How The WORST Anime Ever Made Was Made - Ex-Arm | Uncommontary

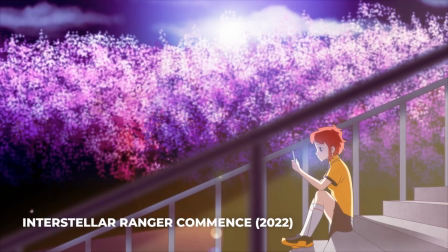There's a difference between animation in 3D and animation in 2D because in 2D you can just have characters standing still and it looks fine.
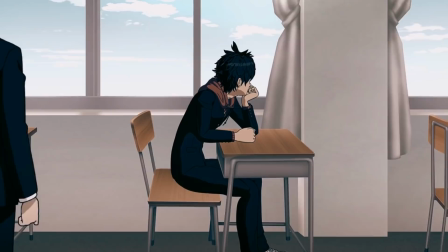But in 3D, even if a character is just idling, they still have to kind of breathe and shift and maybe look around with their eyes so it looks like the 3d characters in here
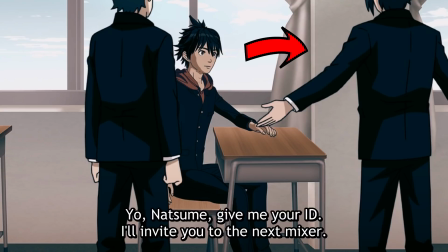are doing that but doing that breaks the immersion because you have 2d characters right next to them this looks so bad no they did not do that this is so bad dude i
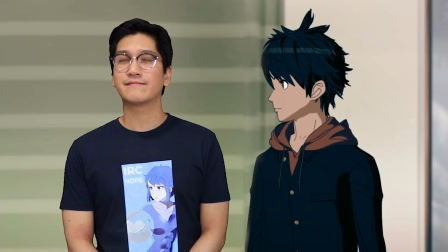want to cry that's how bad like whenever something is so bad i almost like my eyes almost start tearing up it's so weird yo i don't know who directed this i'm so sorry you're very bad at your job like even in this shot where the older brother is talking to the main character, he is smack in the middle of the frame.
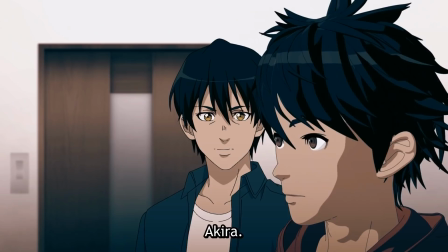Any amateur would know to put him to the left so he isn't being completely obscured by the main character here. So it feels like more of a shot reverse shot for the next shot here, but it just, it, it, it, f**k. This is crazy because they probably have so much money to spend on this show, but they're utilizing all this money in like the worst way because it looks terrible. It looks terrible dude this is this is a terrible shot look at it look at it dude oh my god move him closer to the left like there's no i don't understand
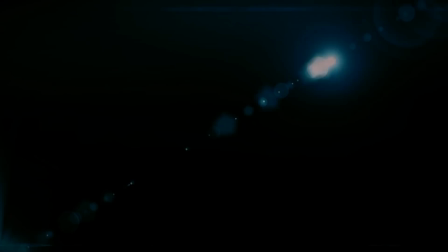oh he's dead he died he got run over by a truck. It was great animation. It was a still. That was hot.
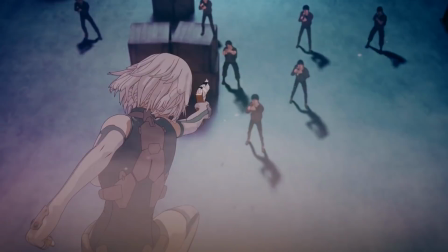Okay, we're finally getting to the action here. Let's do it. She froze. Did you see that? Her animation ended and the model just froze in place. It looks like either a rookie animator animated this or they just got mocap and didn't clean it up at all and it's got to be one of those two because it looks really bad.
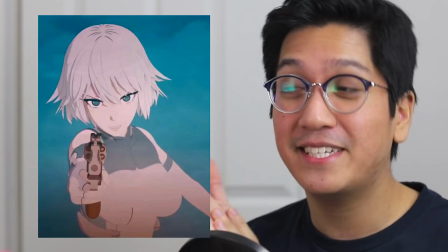I will say though that android girl she can kick me in the face anytime she wants. Also they have no expressions at all.
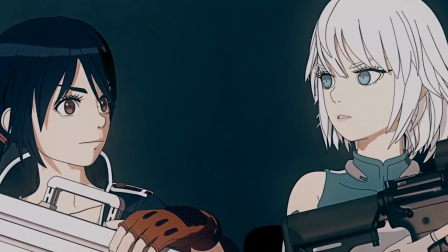They fight like this.
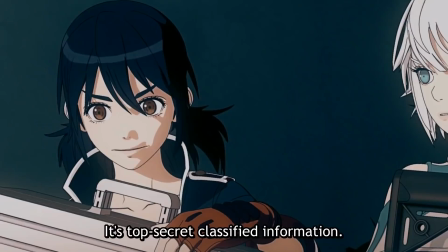They did like an artificial zoom in like you know you can just make another camera right they just got the rendered shot and made it like like this like it's a youtube video like they just edited it like you see i just zoomed in i can zoom in again you're in a 3d environment dude you can place the camera wherever you want i just realized i've been forgetting to talk about the plot because i've been watching this thing with my jaw gaped open just not comprehending at all how this is a thing basically the main character, I forget his name, he died. He got run over by a truck. Now, this guy hates robots? He has a big brother that loves robots. He probably f**ks robots all the time. He makes sexy robots.
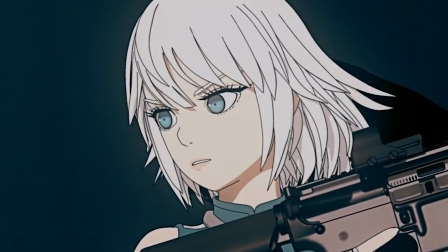If you're making sexy robots, you f**k them. So then he dies, and now it's 2030. And I'm assuming this one is an android, and this one is a real person, and they're stealing an ex-arm.
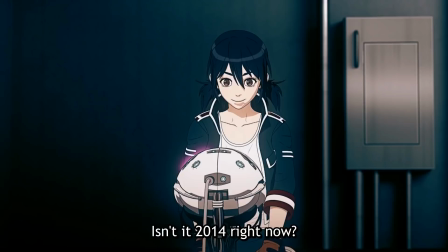That's we got. It's kind of vague so far. We'll see. It's actually a shame because the voice actors are doing a great job, and so seeing competent voice work in a show that is absolutely incompetent is just a bummer, really.
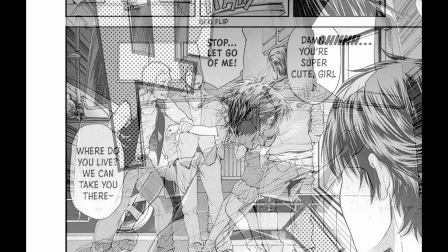X-Arm is a manga.